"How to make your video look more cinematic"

Hello, you're watching Harv Video Order Stuff, and welcome back, my friends. Have you ever wanted to get your video looking more cinematic? I thought you'd enjoy my tips for doing exactly that, and I'll show you how I went from this to this.
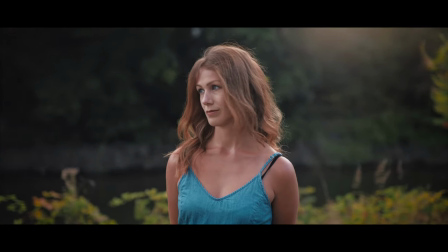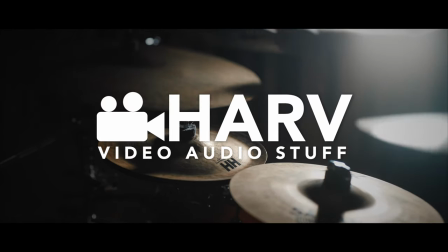We're going to see what we can do whilst filming and then whilst during editing to make things look more cinematic, because it's always a combination of things that give you that look. Remember, cinematic is a subjective thing, so I encourage you to contribute your thoughts in the comments section below. My hope is that it'll be a treasure trove of tips down there.
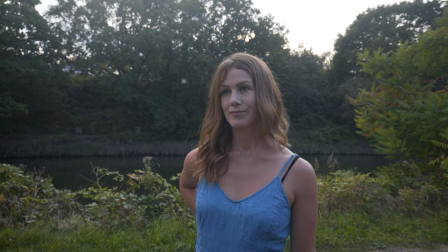In this first shot, I'm using a Canon 16-35 f4 IS, which, don't get me wrong, is a great lens.
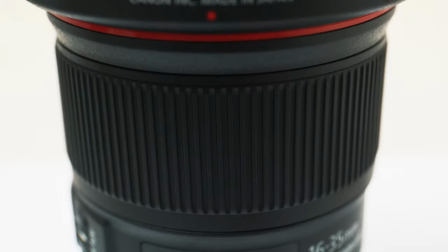Super sharp, amazing value, great stabilization. I made a video reviewing the lens and I just loved it.
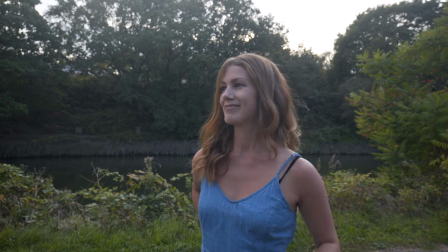It's linked below if you want to check that out. At this point, you're probably thinking, Harv, why are you using a wide angle lens for portraiture?
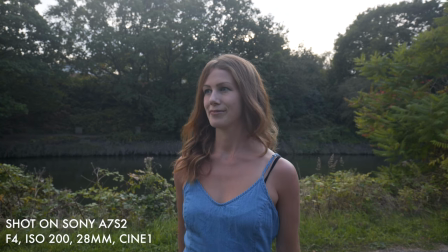Well, this is actually shot at 28mm, which is a very familiar focal length for many of us, because that is the focal length you'll find on an iPhone camera. It's also a very good quality lens, so I didn't want to skimp on the quality of any of the lenses that I use.
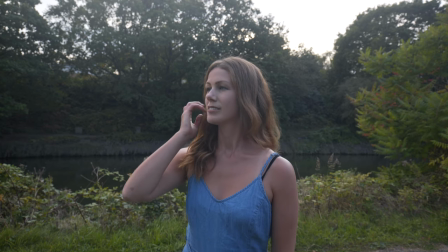This was actually shot in Cine 1 Sony profile, so it probably needs a little bit of tweaking, but I thought I'd just show you what it looks like straight out of the camera. So the Canon 16-35 f4 is a great lens to start off with, but it's pretty wide and it doesn't really give you much of that cinematic looking background blur. So the first thing I'm going to do is to switch out the lens to one which has a much larger maximum aperture.
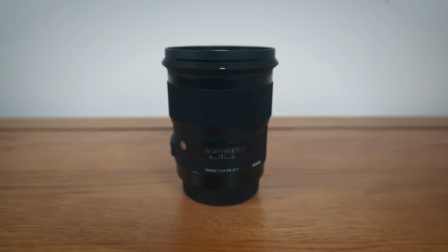I chose the Sigma 50mm f1.4 Art prime lens, which gives us a slightly longer focal length and a huge maximum aperture for more compression and more out of focus area in the background. I'm not saying you can't get a cinematic look with a background that's in focus. It's just generally considered a bit more cinematic to separate your subject from the background.
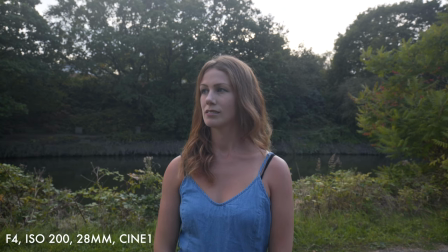So we went from this standard looking iPhone-esque style shot,
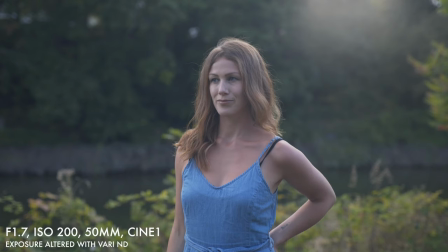and switching to the Sigma, we got this, which looks instantly much more pleasing. You can see it's sharper, you can see the background is nice and blurred. It's just pretty lovely looking. Next, I'm gonna switch to a low contrast log filming mode. That way, I should have a little bit more flexibility when it comes to manipulating the contrast curves and grading our color to introduce a cinematic feel.
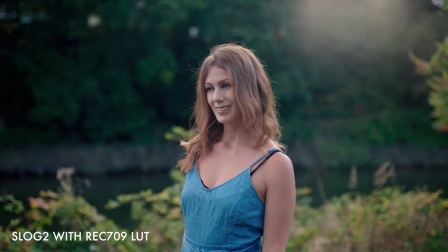For now, I'm gonna add a simple log to Rec 709 lookup table, and I'll do a proper grade later. Next, I'm gonna massively improve the balance of the exposure between our subject and the background by adding some lighting. As you can see, I've positioned our subject so that the sun isn't in her face. We obviously don't want her squinting, that would look just weird.
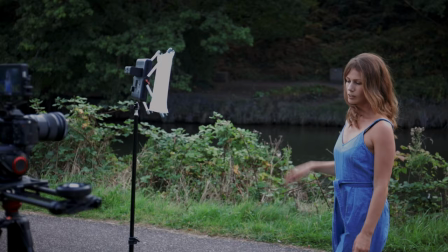Adding a light just gently brings up the exposure of our subject and lets us decrease the exposure of the background.
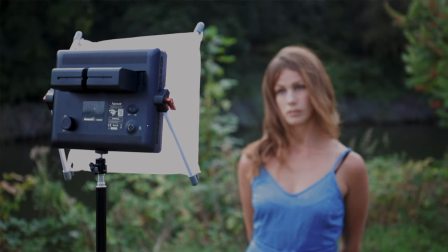One thing we want to ensure is that we've used some sort of diffusion, otherwise we'll be right back to her squinting and it just looked weird again.
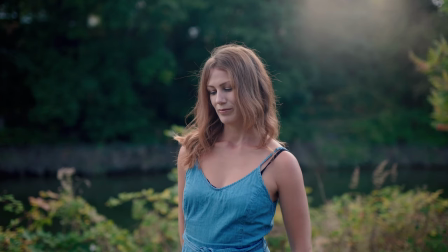So here's the before, and you can see that when we turn the light on, we get a really nice glow to her skin,
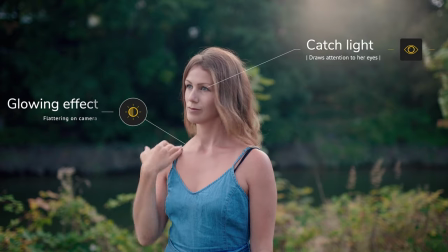and we also get that lovely catch light in her eyes, which I think just makes such a big difference.
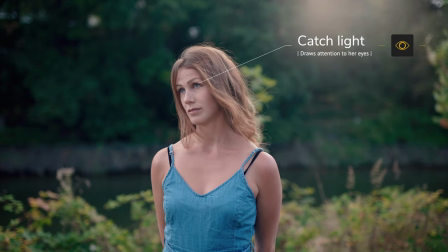It's also at this stage that I gave our subject simple direction of look over there, adjust your hair, look at me, that kind of thing, just to give her something to work with. I'm a big fan of movement when I shoot video, whether I'm using a slider, gimbal, or a fluid tripod head, or even just handheld. I always like some sort of movement, and I'm really not fond of that kind of lockdown static shot on the whole. Not to say they don't have their place for interviews, that kind of thing. So I'm going to add some gentle movement using a slider.
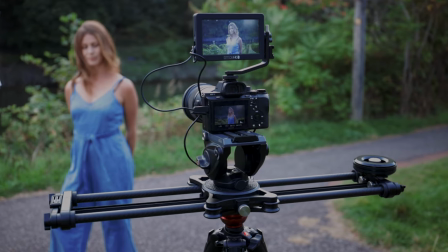I've got my Rhino slider on a tripod, and I'm keeping the fluid tripod head loose so that I can give it a little bit of pan and tilt if I want to.